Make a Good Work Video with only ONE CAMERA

so just to show the sequence what i'm going to do right now is i'm going to yell down and say okay give me the rope and that'll be the only thing that makes it into the sequence but it's a nice break it shows sequence and it's not action know what I mean hey
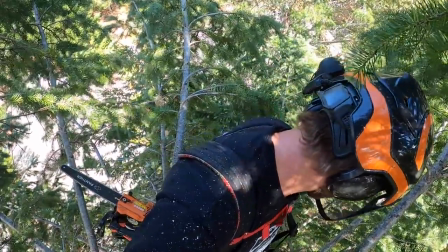Jeff tie on the rigging rope so
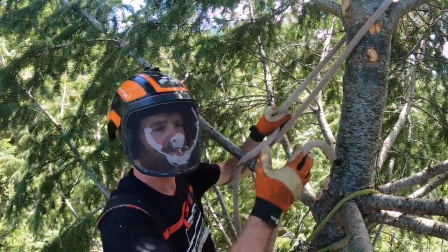again we show a little bit of the process okay
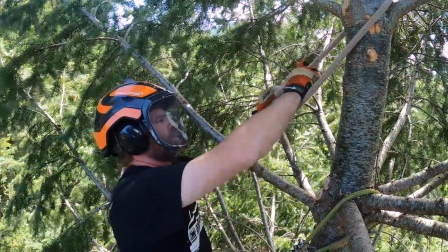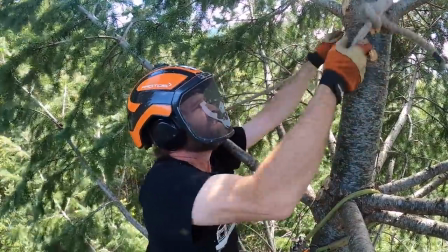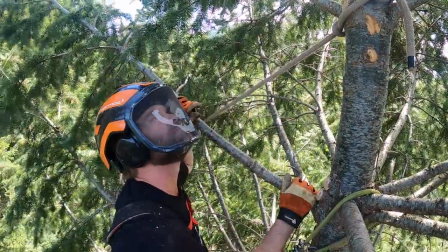tighten it up tie
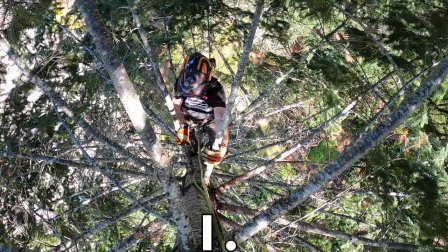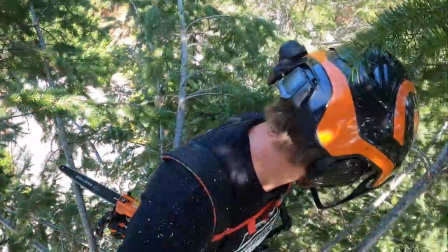on the rigging rope so in a tree you You got this scaffolding, this framework all around you for camera placement. Get yourself a GoPro mount so that you can put a camera just about anywhere and don't do everything with your helmet. So right now, we'll put you guys over here
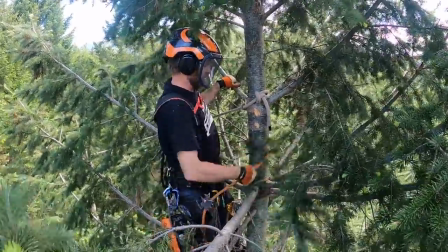and you should have a pretty good view of the action from right there.
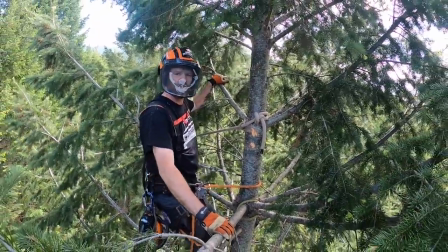this is one of those tops that I can get leverage on when it's when it's tipping
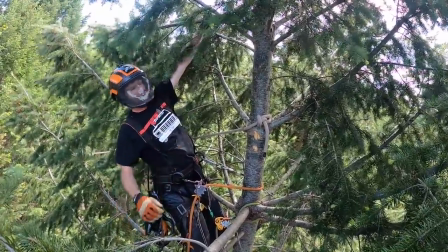when it when I need to I can pull on this limb and I get leverage out here
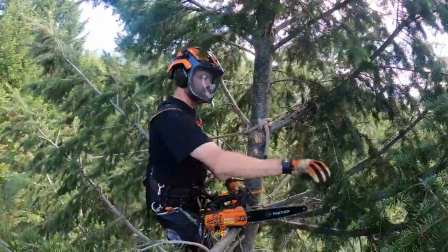oh got a little bit of wind which direction is it blowing it's
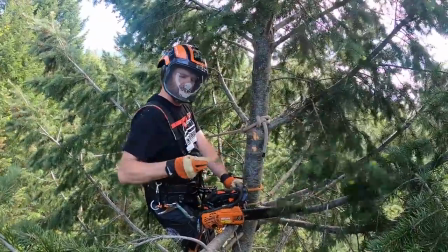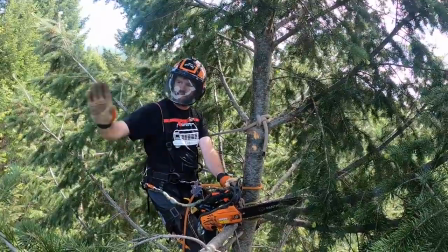kind of back this way
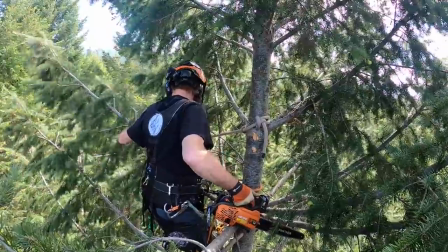Okay, you ready? Yeah.
So this would be a great one for another camera, because then you'd see the action from the spar wobble. You know, that spar is going to take a hit right now, it's going to wobble, it'd be really cool. But we've got one camera, we'll show this, and you show spar wobble, ground view or whatever from a different one. You can do it a few times anyway. You can still capture the sequence with one camera.
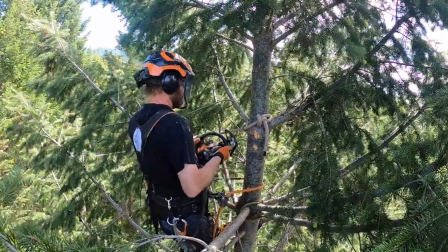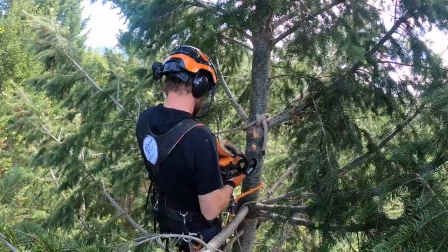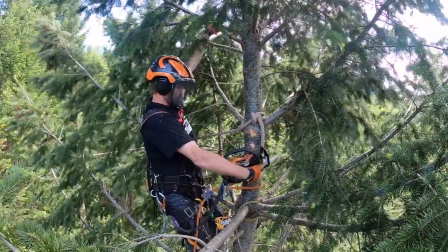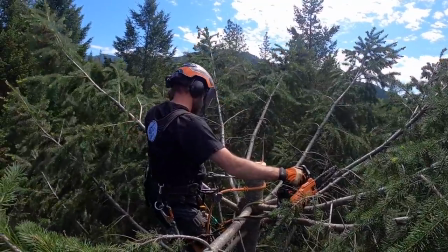so that would have been cooler to show the spar wobble than it was here so we'll make sure and get you over there too how was it
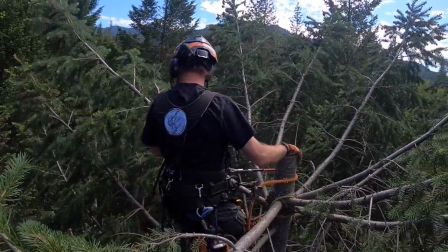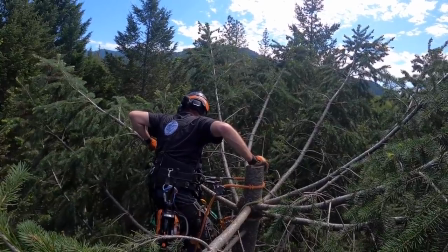wobbly you loved it right yeah okay he thought it was a bit wobbly but
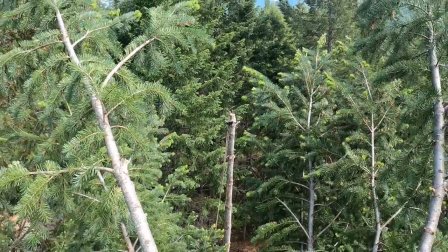but i forced him to say that he loved it it wobbles a bit because we're above the spar see we're above the lowering point
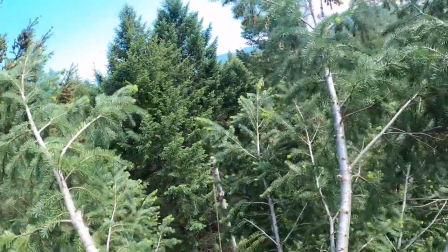and we're pretty far away so for the next camera viewpoint we'll leave you guys attached to the top to the piece that goes over and that's another way you can kind of mix it up still show the sequence but spice up the video a little bit so i'm going to abandon you up here with this piece and then they'll have the camera on the next one to show the wobble of the next one